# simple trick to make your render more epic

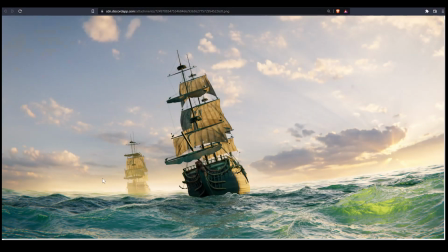[0:01]
So I want to share with you a simple trick or a couple of tricks to make your scene more epic. So I made this render recently and I didn't model these ships I just they're part of a content pack that that's gonna be on polyhaven.com at some point
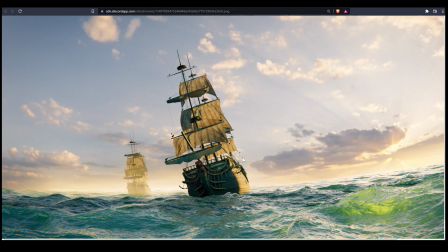[0:20]
so if you like these assets go go check it out although they're not available yet anyway I threw together this render very quickly like in a couple hours, and it's not done yet. I still want to tinker with it a little bit.
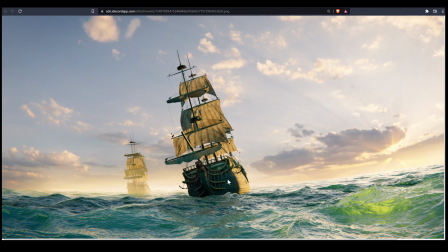[0:36]
There's some issues with the lighting, but I want to share with you a few tricks that you can use to, and we're going to do a scene breakdown, to make your scene feel like epic. Like what is this sense of motion that that there is like everything like kind of feels like it's moving and you're like really there in the shot.
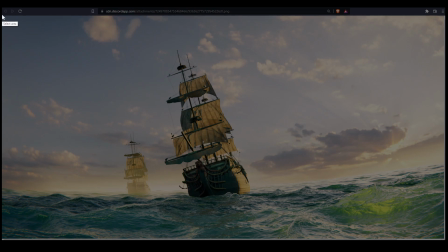[0:56]
So let's do a quick breakdown before I jump into the blend file to show you.
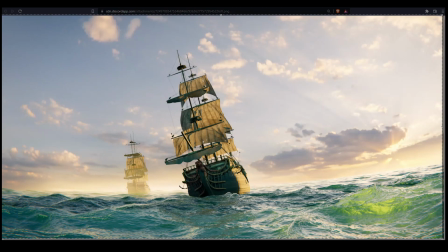[1:02]
So the first thing and this is very important for this kind of scene is the lens the camera lens that I'm using is extremely wide it's like I think it's probably 15 millimeter or even less it's almost a fisheye look at how this
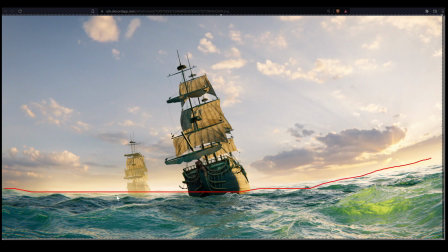[1:17]
this horizon curves like this this is very wide lens basically and I also curved it manually a little bit so I literally there's a plane back here that I actually lifted up
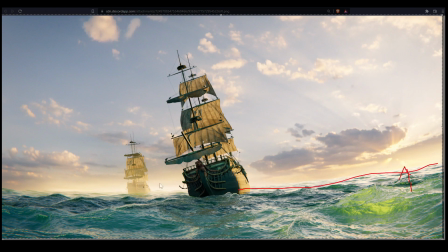[1:31]
a little bit to sort of do that and that's very important because it makes you feel like you're present in the scene so I'm treating a lot of stuff here. Another thing is look at these it's very subtle but if you look at the sunbeams coming from the sun here they're slightly curved.
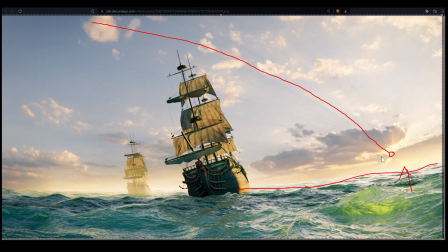[1:47]
That's very important because it's also contributing to that effect of like a fisheye lens, a very wide lens and that is super important for this kind of scene where
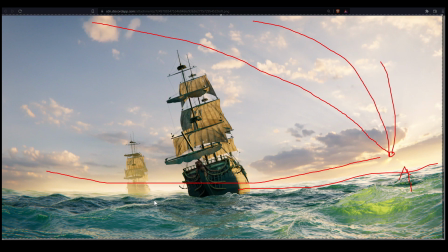[2:06]
you're trying to convey that you're basically seeing what you would actually see through like the focal length of your of a human eye. I think the focal length of a human eye is something like 25-35 millimeter. It's really wide and I made this one even wider to exaggerate that.
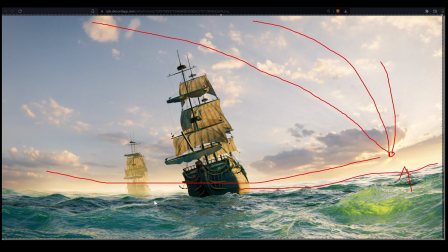[2:25]
So that's that's one of the most important things. I basically broke the camera in Blender to get this effect and I broke a lot of stuff. There's a lot of cheating going on here and I'll show you in the Blender file what I mean and how I achieved this.
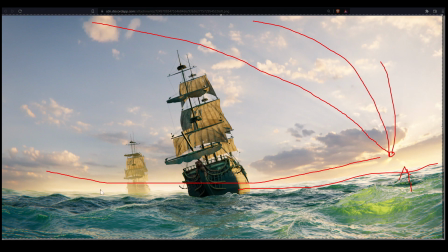[2:38]
Okay so the other thing is there's no blur. Just notice for a second there's almost no blur in this entire thing. I'm just mentioning this Again, because a lot of people who want to do environment renders,
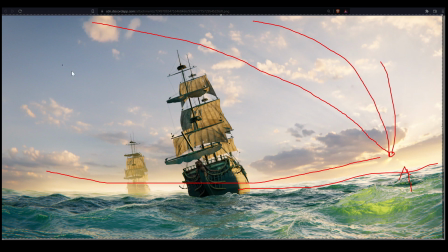[2:54]
in Banner for some reason they add like a lot of blur. These kind of renders and photographs and everything almost never have blur. There's like a tiny amount. Like if you were to zoom in there, there's a bit of blur, definitely. But it's not like heavy. There's lots of problems if you put like in a lot of blur.
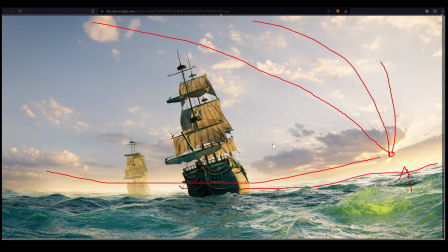[3:11]
It just makes the scene feel smaller. so less blur makes it bigger feel bigger more blur makes it feel smaller. What else? Okay composition very important so obviously I have
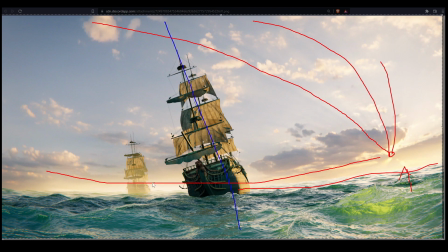[3:27]
an off-center composition so I have the main ship here and then a supporting line here and this line down here and in the Sun here so it's it's like a very very loose rule of thirds,
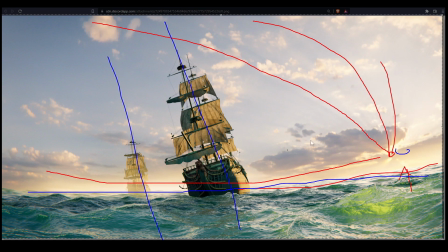[3:43]
but there's like, I don't know if there's any rule that says you have to do a composition like this. All I know is when I was making the render, I definitely did not want the ship to be in the center and like straight. That would have completely ruined it.